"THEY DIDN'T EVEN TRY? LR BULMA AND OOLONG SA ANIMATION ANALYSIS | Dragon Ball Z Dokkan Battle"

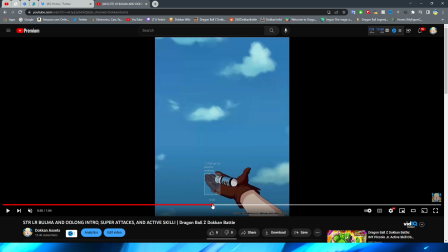(18:18)
I understand that, like, you know, it's the same sort of thing that's happening. but that definitely feels a little bit lazy to me reusing that particular animation um
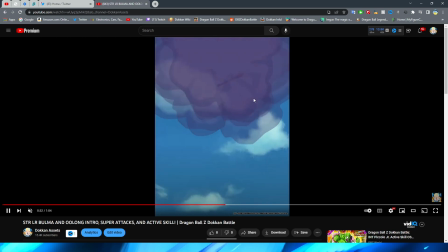(18:30)
you know for the 18 key obviously then we have it explode um and basically they just changed the png to be the rocket launcher which
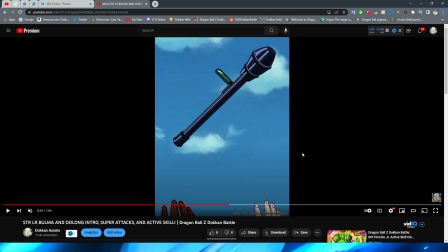(18:38)
obviously bulma looks a little bit different here because of course you know you have her gloved um and of course her regular hand there in the frame um
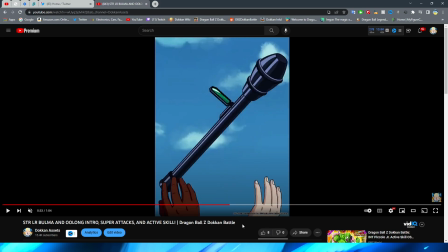(18:46)
as she grabs the rocket launcher there we go as you can see right obviously this is different from before of course at this scene because before when we had the uh the firearm fall down
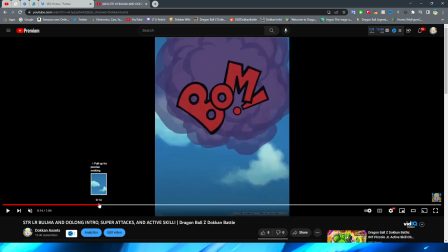(18:57)
we had that yeah let's look at this shot one more time right just to make sure that this is like quite literally the exact same
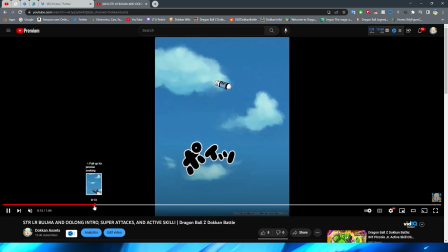(19:03)
yeah quite literally the exact same from the throw with the hand change right to the color of the
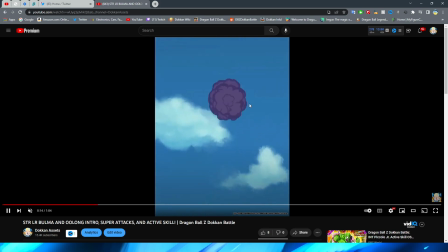(19:11)
capsule that's another thing that i want to look at real quick right
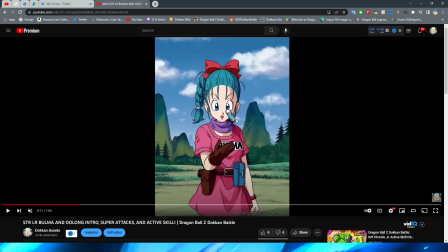(19:15)
is the capsule that she picks up it's blue here and then the one that she throws
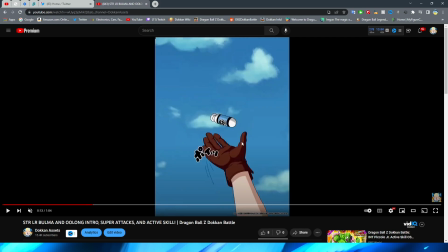(19:24)
it's a little bit of a different tint of blue but basically the same right
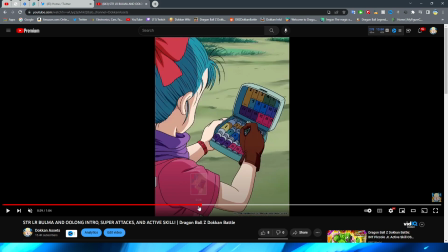(19:28)
and the one that she picks out of the capsule container she points to let me see I think it was 10 right because this is where she goes to pick it up
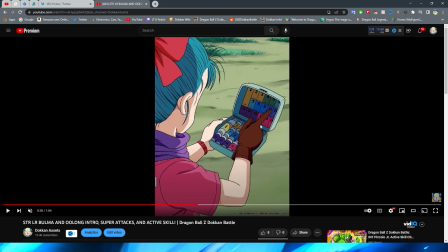(19:42)
go back was it nine or ten ten okay and ten is a lot more of like a purple color as you can see there right you can't even see it which is interesting they kind of block that out probably on purpose so you're not really like thinking
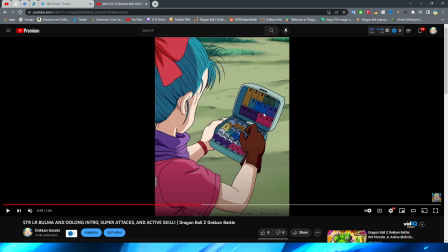(19:56)
about the color but it's clear that the colors coincide right we can see here that right like the yellow capsules the one two three are yellow here right the seven is this particular shade of blue right the purples on the bottom right the pinks and because they reuse the animation uh
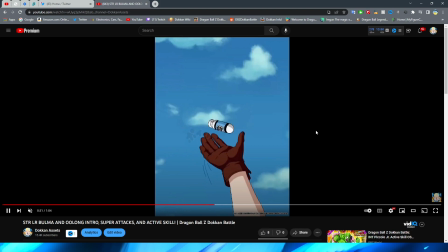(20:12)
you know the color is not the same uh as the capsule should be it definitely wasn't light blue that is a minor continuity error for sure but if they
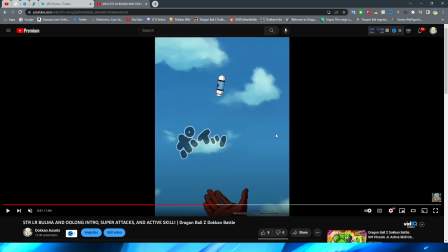(20:21)
were going to reuse the animation and just be lazy like that then they should have at least just changed the color of the capsule you
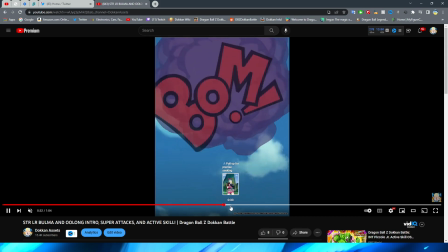(20:29)
know that to me just kind of tells me that they were being really lazy with these um even if it's something small like that it's those little things
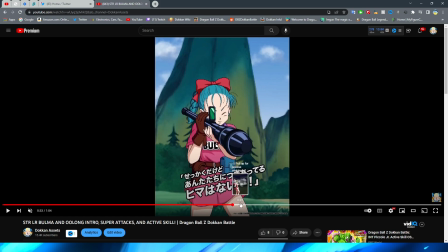(20:36)
you know anyway I will say I do like Bulma catching this right this is a pretty cool transition of obviously having her hands out and then when she actually catches it right there she kind of feels the recoil from actually grabbing it out of the sky that is a pretty cool little detail
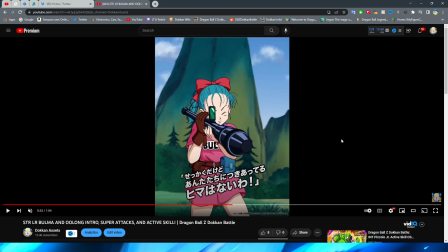(20:50)
and a nice little cut between scenes I will say it is kind of funny with the mountains being so pixelated in the background if you look at the pixels on the edges of these right it is some straight squares my guy and i'm sure that's probably because in a second here when bulma
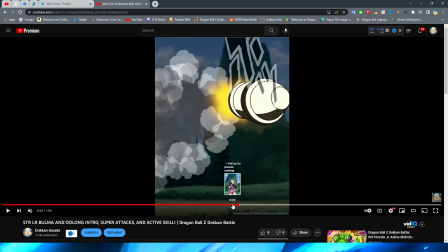(21:08)
fires the rocket right um you kind of don't really see these uh as much right in the frame because they're going by so fast and not to
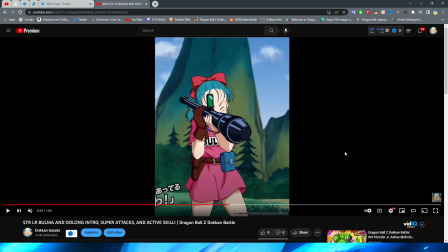(21:16)
mention i'm sure that this is a previous background asset right that they just used and kind of like this zoomed up state right so obviously this is meant to be seen farther away and because it's so zoomed in it looks all pixelated like this the actual rocket launch though definitely
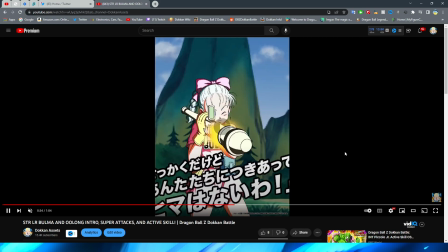(21:32)
looks pretty good I will say I definitely like this I like that they have the little change of the colors right to obviously you know sort of symbolize like
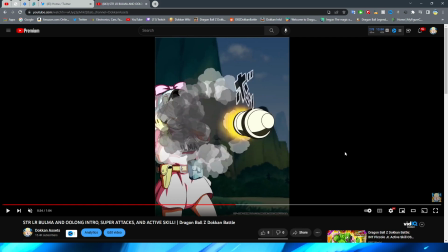(21:40)
the fire that's coming off of it as Bulma fires it right that is pretty cool you can obviously see she also recoils back from the blast too which
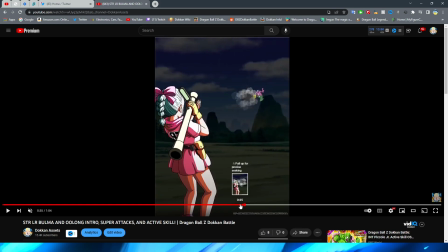(21:48)
is pretty neat I will say I understand why they did it but it is a little bit weird that they have her recoil again because it's almost like going back in time a couple seconds you know for her to kind of get the recoil again when she should i guess just kind of already be stanced
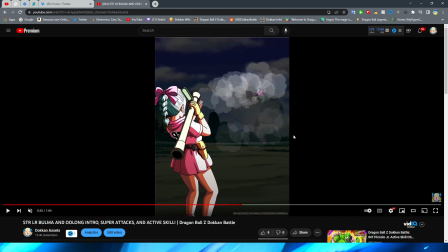(22:04)
up like this but then again i would much rather have something have movement than just be a static png which would literally
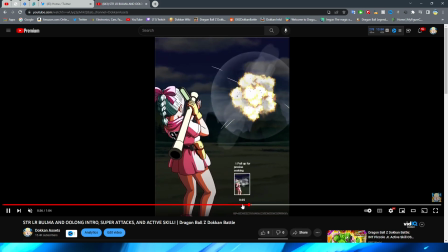(22:12)
just be this except with the smoke right i would much rather it be like that than just have her already leaning back um you
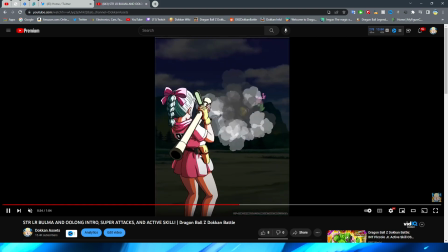(22:19)
know from the impact even if that little bit of continuity i guess would technically make more sense but i think it looks cooler this way i will say the